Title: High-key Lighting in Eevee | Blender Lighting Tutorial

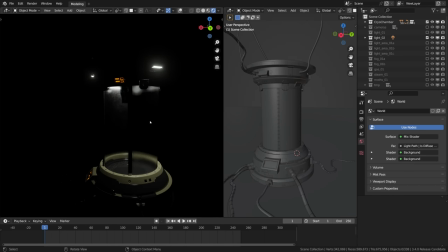all right, gonna switch off this light layer and move on to the second one representing the light coming in from the lamps located within the capsule.
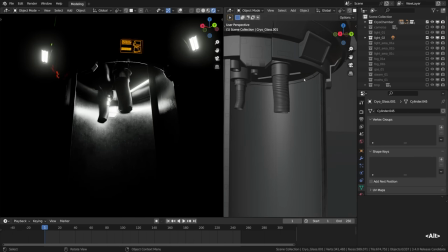i will hide this door by pressing h for a moment so we can better see the area light here.
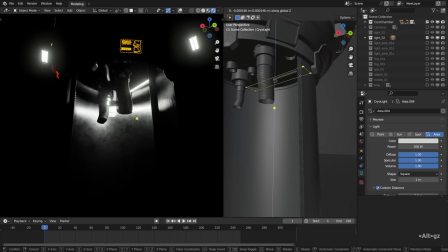nothing fancy, just an elongated rectangle of the area light,
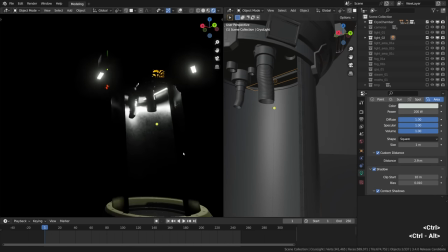a fairly powerful light source at 200 watts, the custom distance is set to approximately 3 meters now. basically i didn't want this light to spill onto the floor, how it should probably gone if it was, let's say,
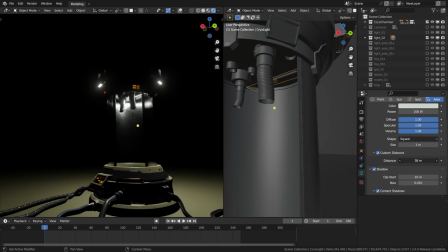the physically correct ray tracing engine. in the physically plausible light transport the light shouldn't fade over distance like that,
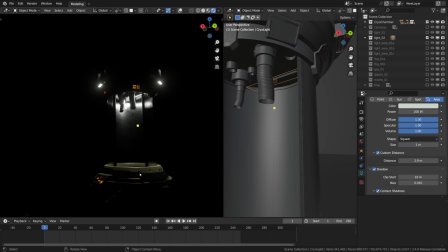but in Eevee we can use it to our advantage. so here it just touches the lower part of the capsule and that's it.
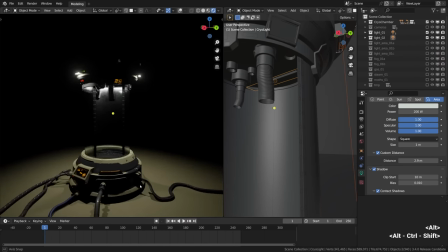so this is how the practicals plus two light layers supplementing the light from these practicals look together. again the contact shadows are on, just something to remember. again it may look deceptively bright at that point and deceptively harsh in terms of lighting qualities,
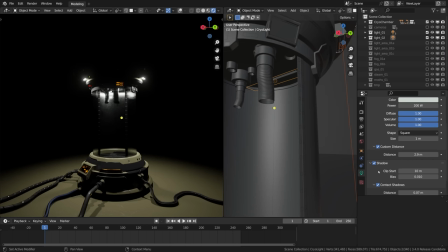but that's not something to worry about, in just a moment we will blast it with the soft environment light coming in from the hdri panorama and it will fade away, it will blend in really nicely and it will work as the tiny points of interest scattered around and just some extra exposure.
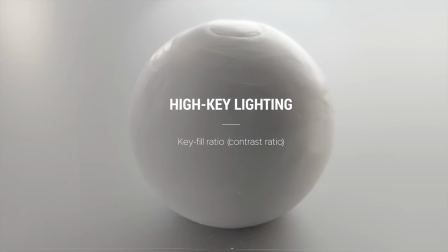the important thing to understand about the high key lighting is the key fill ratio, or in other words the contrast ratio. so let me dim down the practicals for a second to show what I mean. pretty much every lighting setup has some kind of a key light,
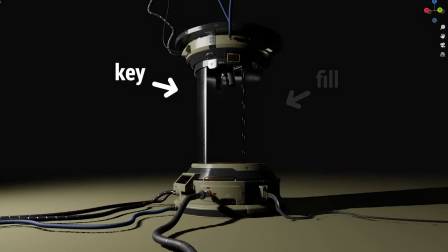the light that creates most of the illumination and provides some general direction, and then there is some kind of a fill light usually on the opposite side of the
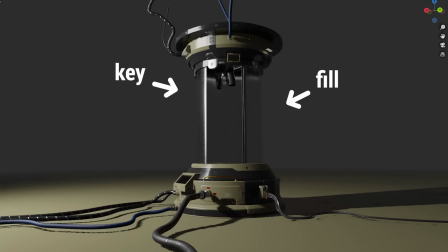scene to fill in the shadows generated by the dominant or the key light, and in your average scene more often than not the key light is much stronger than your fill light, 5 times, 10 times or let's say 7 times stronger. this is called the key fill ratio or
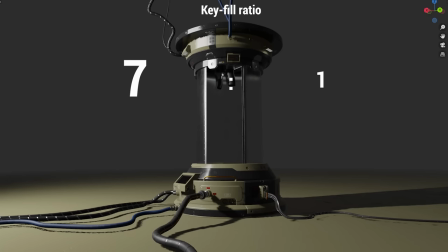the contrast ratio and for the lower key lighting styles it usually is pretty drastic,
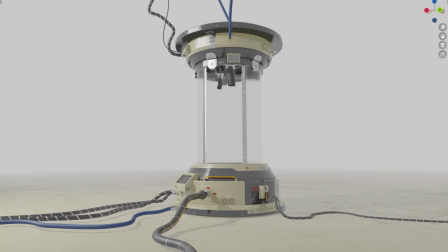but when it comes to the high key lighting setups the whole point is to crank up the fill so much to lower the overall contrast and to drop down this key fill ratio to something like 2 to 1. that doesn't mean that there is no directionality, the key light is still stronger than the fill,
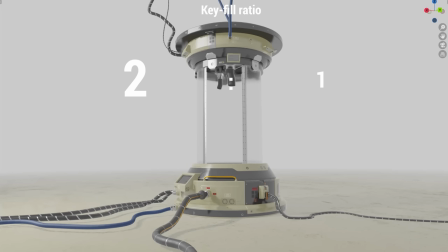but the entire image is now way lighter and brighter and we work from that base.
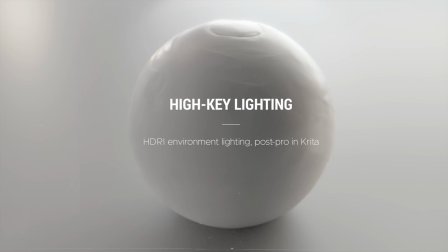what is the perfect way of boosting the fill light if not HDRI environment? starting with an HDRI panorama is a no-brainer,
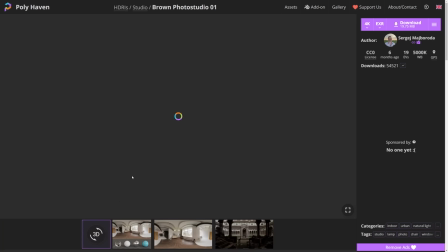for the HDRI panoramas I usually go straight to polyhaven aka the best place ever to find
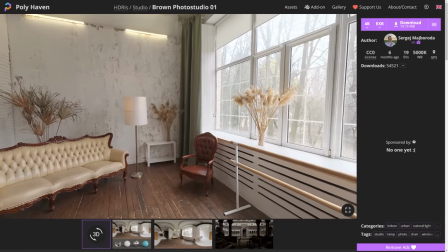the public domain hdri panoramas. so i was looking for some hdri environment that had
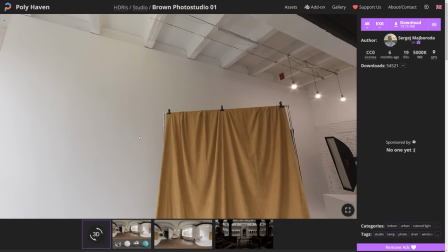lots of bigger, softer, brightest surfaces within it,
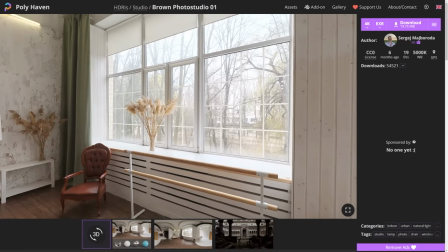preferably with some windows and that brown photo studio hdri just ticked all the boxes i think.
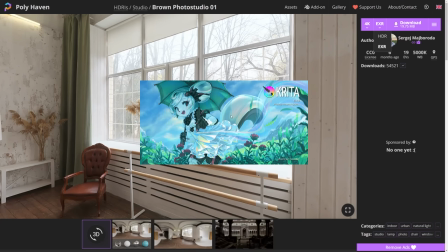i used the 4k exr version of this file and after downloading it i imported it straight to Krita, the free and open source image editing software.
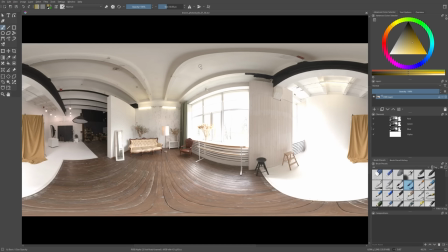essentially I was going to blur this high dynamic range image a little bit to create a silky
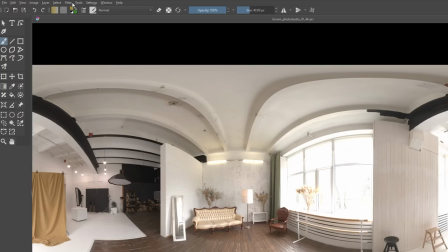smooth almost out of focus light field that would offer a smooth ambient lighting in blender,
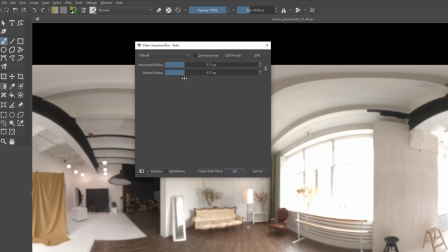so I went for the Gaussian blur and cranked it up considerably to something,
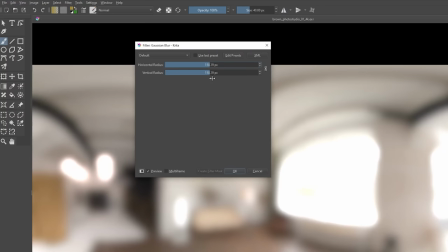I believe it was something like 110 pixels.
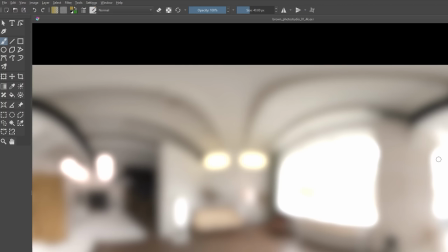at the same time it offers a free out-of-focus effect, so what is not to like?
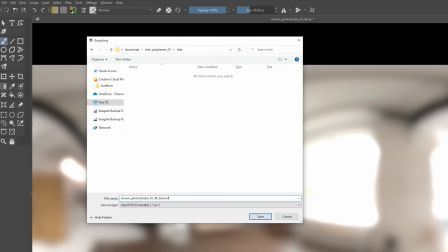finally it needed to be exported out of Krita as an EXR file that is important.